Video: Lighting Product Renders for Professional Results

Hi guys, Ross here and welcome back to another video. So in today's video we're going to be going over this product render scene which I did
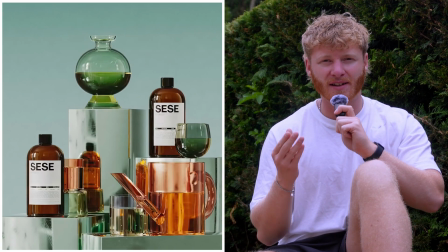for CC I think about a year ago now and it's still one of my favorite product renders I've done. So I'm super excited to share this with you today and we're going to be going over the lighting portion of this project.
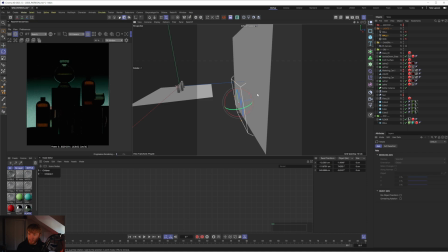So we're going to dive into how I set the lights up, why I set them up that way and just how that all comes together to create the final project. Really excited to dive into this. This is a snippet from Patreon, so if you then want to learn more about the scene in terms of modeling,
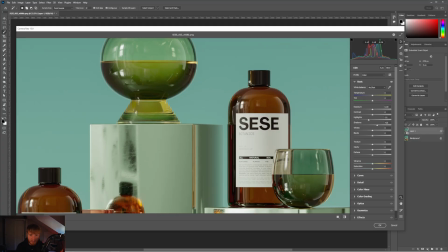texturing, and the post-production to give it the final grade, then you can check that over on Patreon. But the lighting has lots packed into it, so I'm going to stop waffling and let you guys get straight into it. Okay, enjoy the video. Peace.
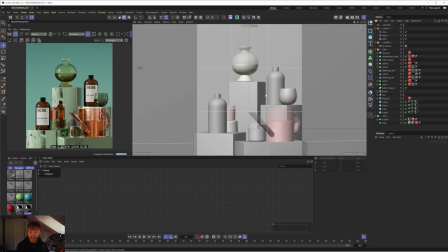Okay, so we're in the Cinema 4D and this is the general scene setup. You can see we have have the render over on the left hand side and actually it's not too far from the final version the post-production version which is good because it means we didn't really have to do too much after the fact which is usually how I like to work I like
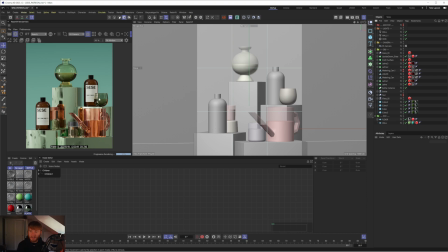to try get it as close as possible in cinema as I can and then that just reduces the need to do too much post-production. On this occasion the client actually did the post-production but they were kind enough to share with me their process so that we can rebuild it in this video and like I said there isn't really too much to it. So it should be pretty simple for us to set it up.
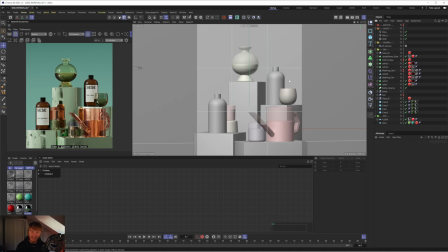But before we dive into that, let's actually look at the cinema file and we'll go over the lighting, some of the modeling, and also the texturing before we dive into post-production.
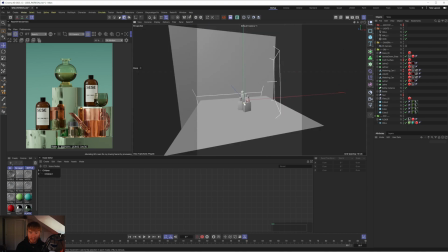First thing we'll do is let's dive out the camera and I'll show you guys what's going on here. You can see it's pretty simple.
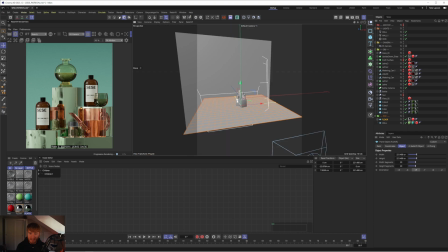There's nothing exciting going on outside of the camera.
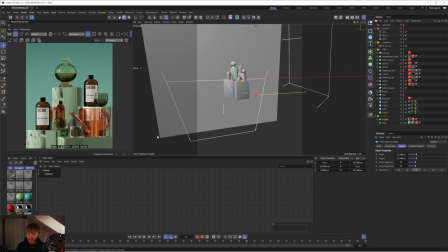We have this floor here, which I believe was to actually add some additional bounce lighting in an earlier version where the reflections were slightly different but now I'm looking at it it doesn't really add too much I don't believe it looks pretty much the same but but I usually like to add a
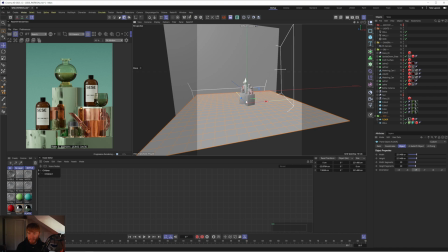floor even if it's not seen because it does help to bounce more light around even if it is super subtle and maybe it's something that
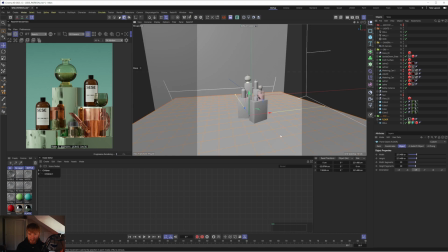shows up a bit more in the final render so we have the floor which is outside of the camera which is just helping to add a little bit
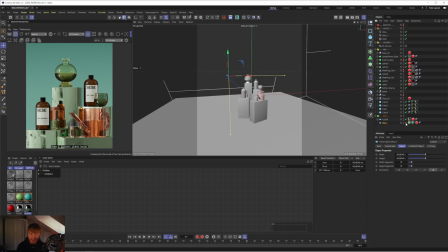of bounce lighting we then have the wall which is obviously acting as our backdrop then we just have these cubes these plinths which the objects
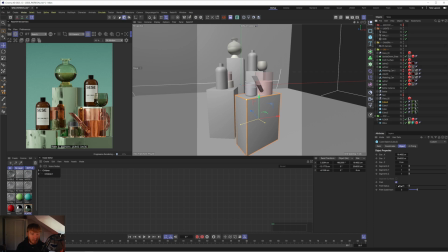are standing on and these literally are just cube objects with a small fillet on them which is going to give us that lovely kind of light on the corner of these plinths which is quite a nice detail to have. Any object in real life has some sort of bevel to it even if it is supposed to be really sharp it will still have quite a subtle
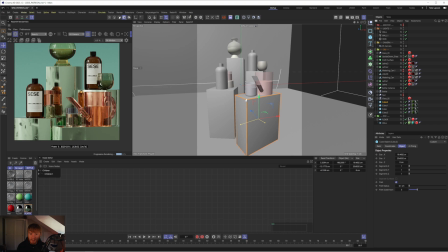bevel and that is just going to help to pick up on those nice corners and catch some more of the light.
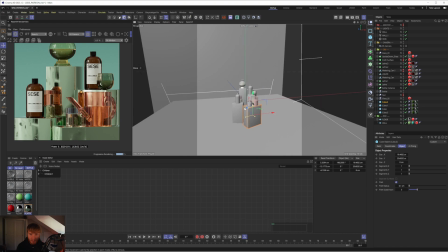So that's the kind of general setup in terms of the composition and I want to start off with the lighting and then we'll dive into the modeling and the texturing.
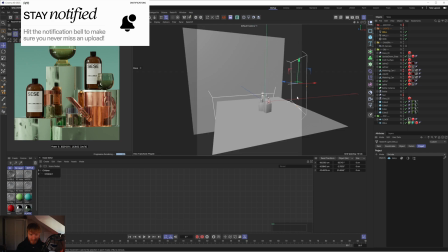So you'll see straight away, it's pretty simple. We have two area lights and a dome light.
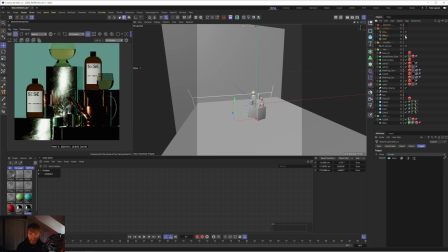So let's go through each of these one by one. We have wall light, which if I zoom out, there we go.
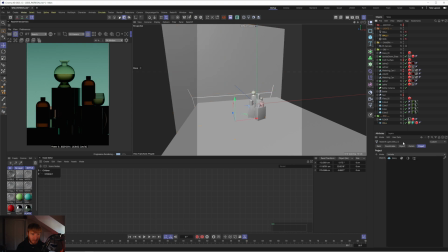It's just lighting up the backdrop. So if I go to the light, you can see it's set to include just the wall.
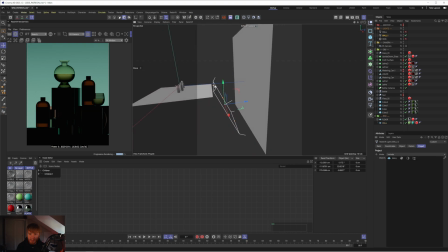And this is actually kind of from below pointing upwards. And what that does is it gives us this lovely kind of gradient where it's slightly brighter at the bottom and then fades to kind of
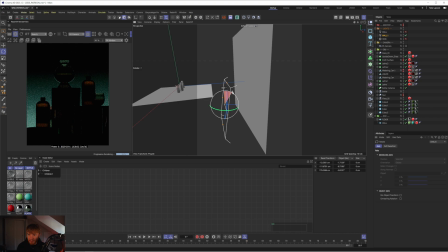a darker shade at the top you can see if i was to like rotate this how that would affect that gradient and you can actually get some really nice kind of stylized looks by adjusting this and kind of playing with the rotation and also how close it is to the wall you'll notice as
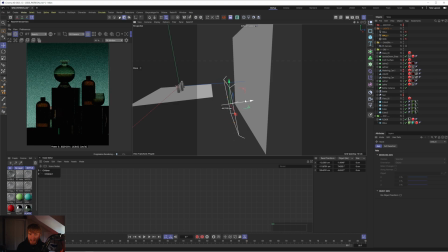i move it further away it's going to soften that gradient and as i move it closer it's going to become a lot harsher and you don't get as much of a feather so that's something to keep in mind when you are positioning lights is the actual distance from the surface that it's hitting and does play quite a big part in the overall look and feel.
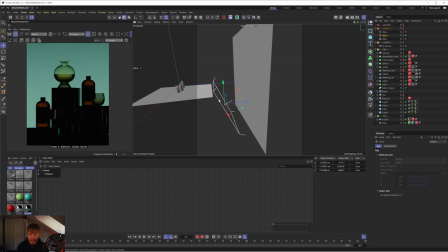Like I said I'm just going to undo all of that and yeah it's kind of slightly down pointing up giving us a lovely gradient.
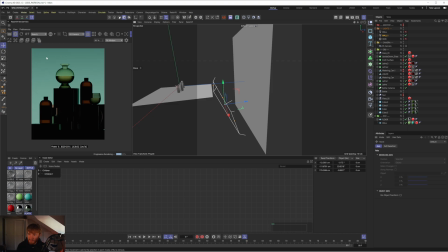That helps to add a little bit of depth because not only is it adding a shift in color in the background but it's also helping to add a little bit of color variation in the liquid because you'll notice even though we don't have any other lights enabled we still have the light from
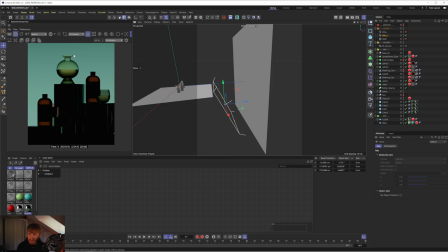the backdrop shining through on the liquid because we do have a subtle gradient we get some kind of difference in the liquid and in the glass particularly in this object here you can see how the glass goes from a lighter shade here to slightly darker in the middle same with here and this
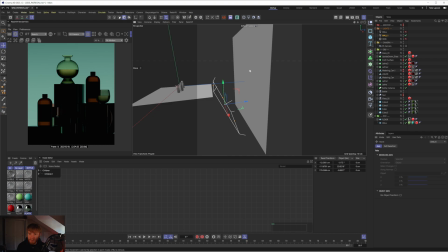object here you see some sort of like variation in the glass whereas if this was just a solid color in the background the glass and the liquid would be a lot flatter which obviously we don't want we want it to have a bit more detail in it and to feel a bit more realistic that's the first light and i'm actually just going to rename that background.
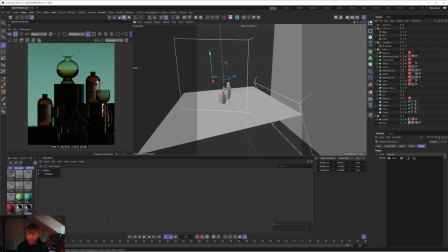We then have this second area light which if we just enable you can see is mostly just giving us some reflections on the right hand side and if I go into details you can see I've actually changed the reflection to 0.5 and the reason for this is because I liked the brightness
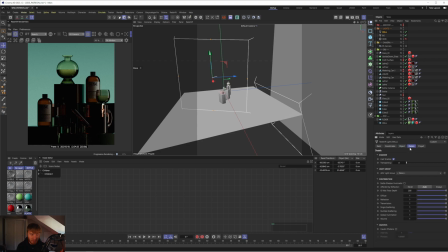of it in terms of the diffuse but I thought the reflection was a bit strong so what I did was I just dropped the reflection down to 0.5 and that way I get a nice diffuse level and a nice level of reflection isn't too overexposed or too distracting.
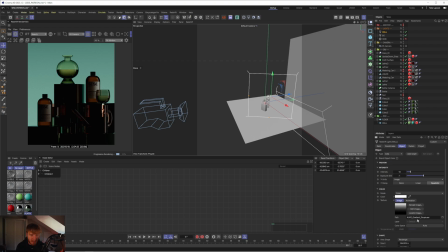Let's have a look. I don't think I changed any other settings. We have this gradient HDR in from grayscale gorilla, I believe. Then the intensity is 10 and the exposure is minus one. You can see if I move this around how it gives us different looks. And also what I was trying to be conscious of as well is that I didn't really want it to illuminate the plinths
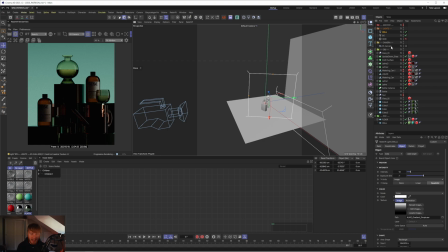too much because I was hoping to do that with the HDRI which is the the final light in this scene. Obviously I kind of I fiddled with this light quite a lot as you can tell if I like move it around you get completely different looks again even with the plinth in the background if I move it too far to the right it starts to illuminate that.
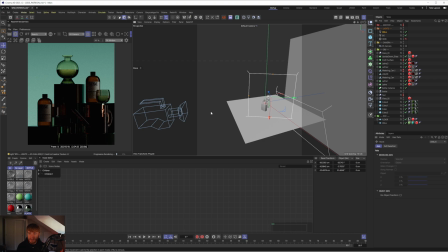When I am placing my lights and moving them around I'm being super cautious of what objects it's illuminating and what reflections it's causing because these are all the little details that add up to to make the final image.
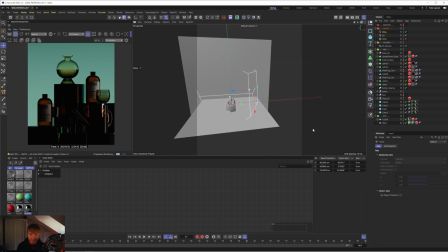So there was a lot of back and forth with this obviously it's easy for me to just show you like this is where the light is placed but really
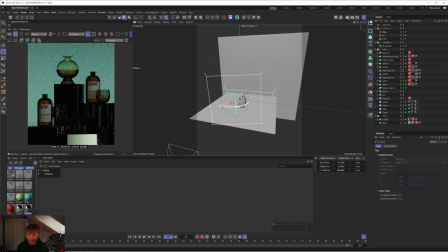it's going to be a lot of trial and error and kind of playing with different angles until you get something which you're happy with and like I said in this case I was trying to be aware of not illuminating the plinths too much and also just giving us some nice
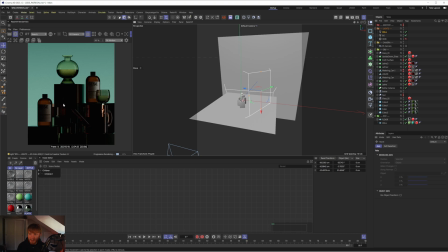directional lighting so you can see that it's really only hitting the right hand side of most of these objects like the bottles are staying in the shade on the left hand side we're only really getting reflections on the right hand side and that is something that I was trying to be aware of and be
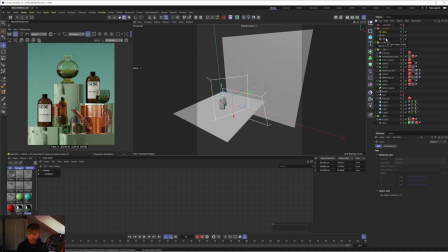conscious of because then when I enable the final HDRI this is as you can tell doing a lot of the heavy lifting and this is
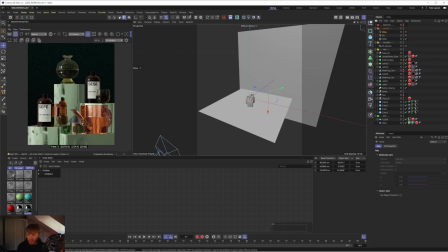actually hitting from the left hand side so if I disabled the other two lights you can see that it's really only focusing on the left.
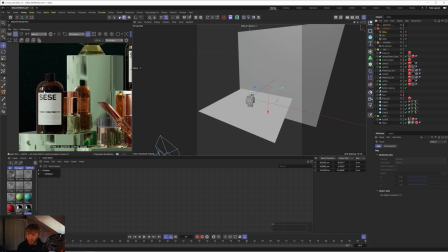It is illuminating obviously the whole scene but you can tell from the highlights on the bottle that the main highlight and main key light in this hdri is hitting it
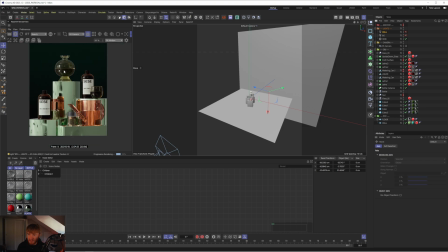on the left same with like the reflections we're getting on these glass objects and liquid and the plinth as well what i was trying to do with the area light which we were just discussing is adding that secondary reflection on the right hand side you can see now it's super
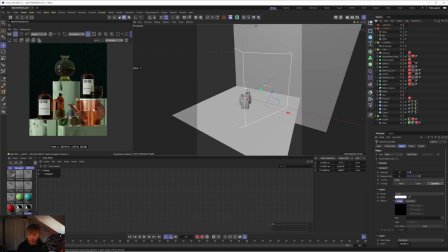subtle because we have the main key light enabled you can see kind of the difference in the right hand side of these objects here how it just adds that kind of secondary reflection just on the edge, which is going to help to shape those objects and add more depth and also just make them stand out a bit more against the backdrop.
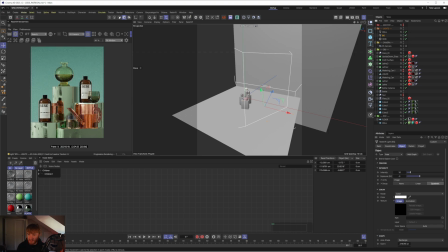So when we combine all these lights, this is the result we get. And also I will just show you the HDRI. I believe it's a classic MaximRoz HDRI. Yes, it is. It's the bathroom one, which is my go-to HDR. Just works, works every time. It's intensity of one, exposure of one, saturation of 10, because I didn't want it to tint the image too much.
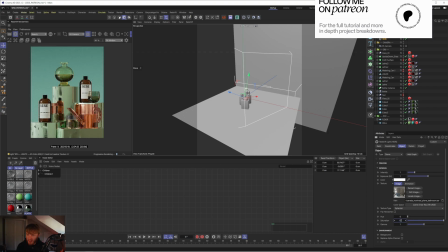You can see if I set it to 100, I think it's got quite a warm tone to it so yeah I just turned that down a little bit everything else is the same
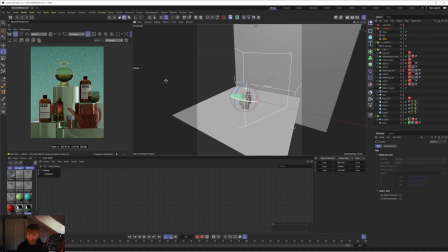and again just like I did with the light I played with a bunch of different rotations a bunch of different